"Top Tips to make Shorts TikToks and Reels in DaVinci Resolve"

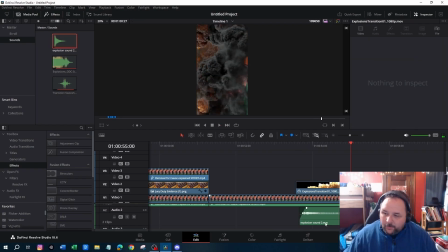45:21 Let's see what it sounds like. Peremptory type of challenges. Okay. I want it to be deeper.
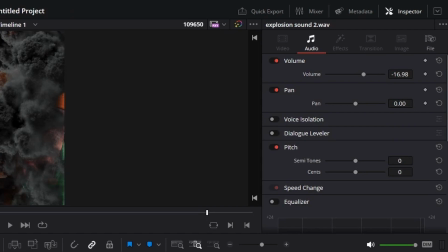45:27 So we can take semitones. All I did was click on it. It knows it's an audio file, so I go up to semitones and I bring it down a little.
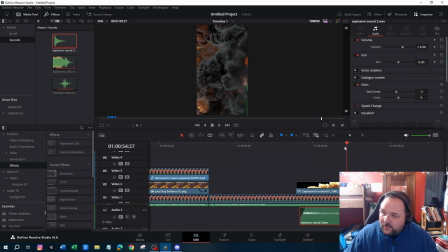45:33 Boom, boom, boom. 3%. -3. So let's see how that sounds now.
Peremptory type of challenges.
See, so it went from a high-pitched sound to a boom, heavier, gravelier, right?
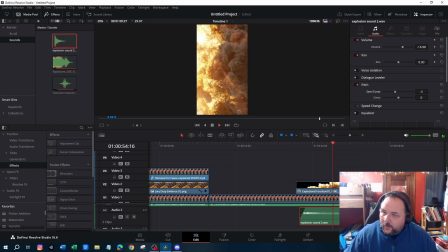45:43 Let's go 5.
Peremptory type of challenges.
Now, watch this.
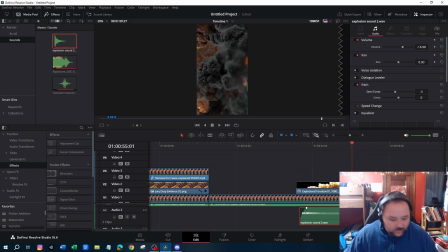45:48 I'm going to take this, and we're going to cut this again. Control B to cut it with the blade. And then we're going to go back to our full screen, right? And we're just going to drag this all the way across, if it'll let me. Oh, it won't. Haha, that's funny. Oh, I guess, yeah, okay, I see why. Because we're on the full screen.
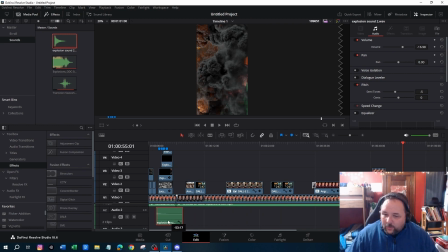46:07 So here's the real kicker is now if I were to do that, it would cover up the sound effects from earlier. And we don't want that, so we're going to move it down here so that it doesn't do that. So let's see how this sounds.
Retain your 4 peremptory type of challenges.
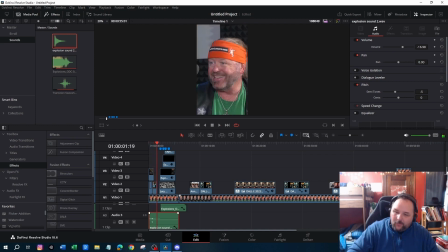46:23 Each lawyer can...
Okay, so I still want the sound to be down a little lower. Now, because I'm bringing the sound even more, I need to make sure I do the same up here. I brought it down to 21, so I got to make sure this one is at -21 as well.
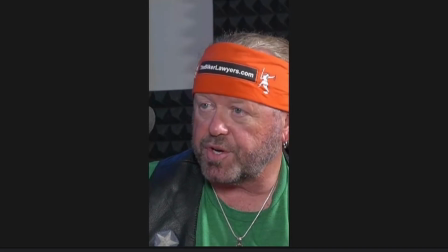46:38 Now let's see how that sounds now.
Retain your 4 peremptory type of challenges.
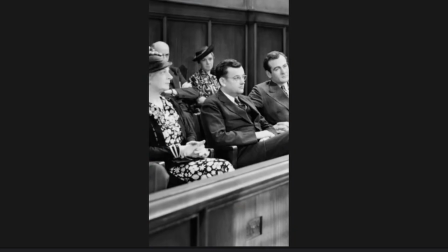46:44 Each lawyer can eliminate 4 jurors for no reason at all. That's the peremptory challenge.
Is there... There you go. So that's basically what we wanted to do. Now, the step that I'm not going to get into here is captioning. I actually have 2 other videos on that on my channel, so you feel free. I'm sure I can link them down in the description or whatever. But basically, captioning is the thing that's going to take this to that final next level. But now you can see how we've taken what was originally a relatively, no offense, but a little bit boring of a subject that a lot of people would want to know about. And what I'm going to call this is things you never knew, or things you never knew about jury duty, or what a lot of people don't know about jury duty, or how to kick people off jury duty, something along those lines. So let's see what it looks like as a final run through, and then I thank you very much for taking the time to watch this video.
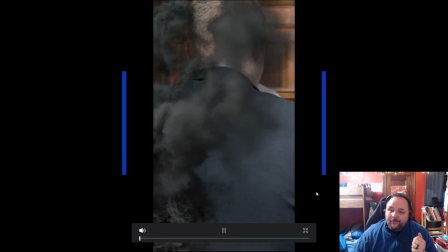47:31 I hope you found it helpful.
Each lawyer can eliminate 4 jurors for no reason at all.
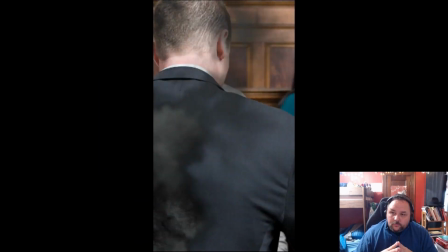47:40 That's the peremptory challenge. Peremptory type of challenges. Each lawyer can eliminate 4 jurors Seamless. for no reason at all.
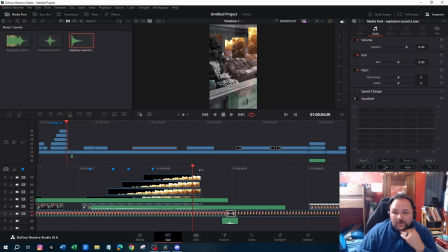47:47 The only other thing I'm going to change here, which I wasn't going to, but I'm going to now, is I like the idea of, since we have it kind of being cartoony,
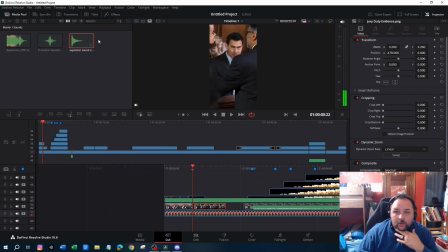47:56 with these, I'm going to add the watercolor filter to those as well, just for consistency. I mean, it doesn't really make a lot of sense for us to have. So I'm going to go through and basically add this to all of them, dropping it down just enough that it's watercolor filtered. The only thing that I want to be real is our 2 actual speakers and the explosions.
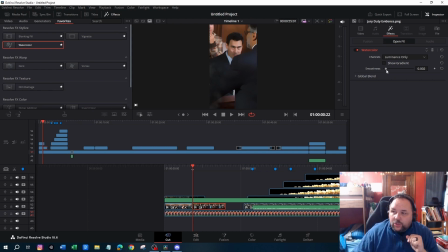48:16 Even the judge, I'm going to add that on. So I won't make you stick around and watch me do that, but essentially all I'm doing is dragging and dropping the filters on and then moving them to what they need to be as far as the smoothness goes. But that's it. So thank you very much for taking the time to watch. If you liked it, subscribe and all that fun stuff.
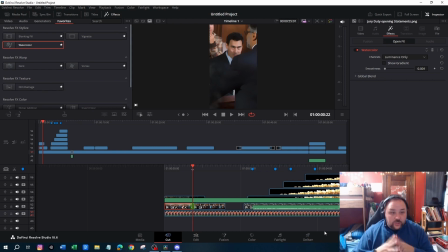48:33 I would really appreciate the subscriptions, because why not? I mean, that's why you do YouTube, right? Is so you can get subscriptions. So thank you and have a great day.